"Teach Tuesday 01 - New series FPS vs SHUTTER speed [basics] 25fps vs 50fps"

Why we have to use this double measure of a frames per second times 2, that's your shutter speed. Let's look at the examples. I recorded a little bit earlier clips of my wheel from a bike. and I use different combinations of frames per second and the shutter speed. So we can, on the example, see how is the different shutter speed affecting frames per second. From a regular speed,
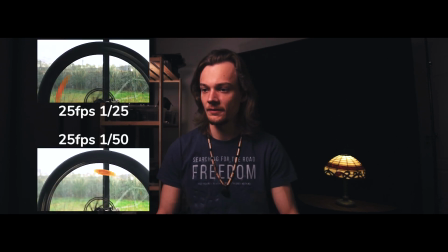you can see on the braking pad effect when you are seeing that it's spinning in the other way, but in the footage with 25th of a shutter speed, you cannot see that occurring. Next up, we have 50 frames per second, two videos. One has 50th of a shutter speed and second one has a 100th of a shutter speed.
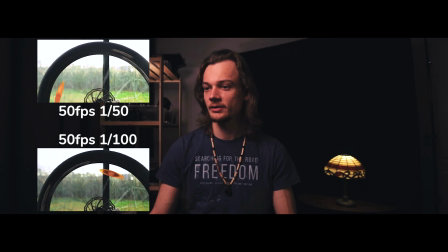So again, in these two videos, you cannot really perceive the differences in between them. But let's watch these clips in a slow motion so we can really decipher what's happening with the slower and the faster shutter speed using the same frames per second ratio.
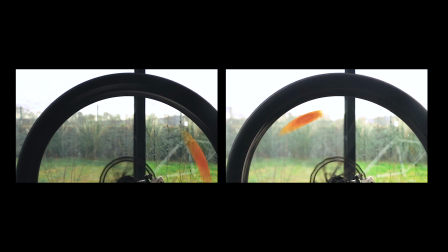Okay, so basically what I did here is I broke untold rule of slowing down 25 FPS video,
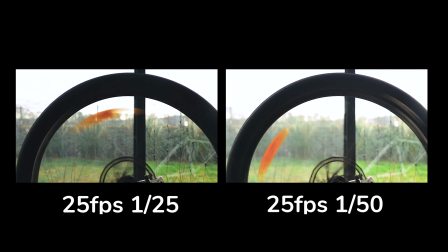but what you're supposed to see here is that video with a less shutter speed is much more blurred out than the one with the correct amount of shutter speed.
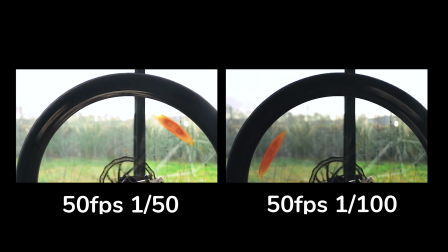With a faster frame rate, there goes the same rule that you use a double amount of FPS and you are getting your shutter speed. But basically you will use faster frame rate only if you are slowing down the video in a post process, not when you want to get 25 frames per second.
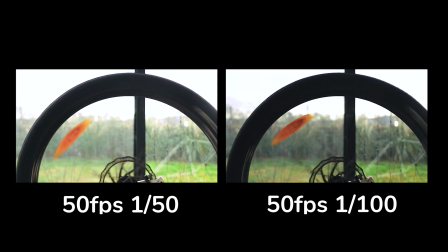You will not record 50 frames per second and then slow it down to 25 because it will look unnatural. Basically, if you want to get that cinematic look, shoot at the 25 frames per second and double the amount of shutter speed and you will get the exact nice picture that you wanted in the beginning.
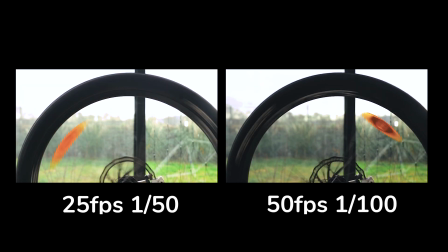And here you can see how it looks comparison to the 25 frames per second. You can see that you are not supposed to slow down 25 FPS because it will look crazy bad. Basically, if you want to get that cinematic look, do yourself a favor and use correct amount of shutter speed. Okay, so just remember, if you are recording at 50 frames per second or 60 frames per second, or doesn't matter, double the number and you are getting your shutter speed. Keep that in mind and you will be cinematic filmer in no time. Okay guys, so I hope you enjoyed the video. If you did, subscribe down, like it and comment. It's new part of the series of Teaching Tuesday. I'm doing this new schema of learn one, do one, teach one. And until I see you next time, stay creative.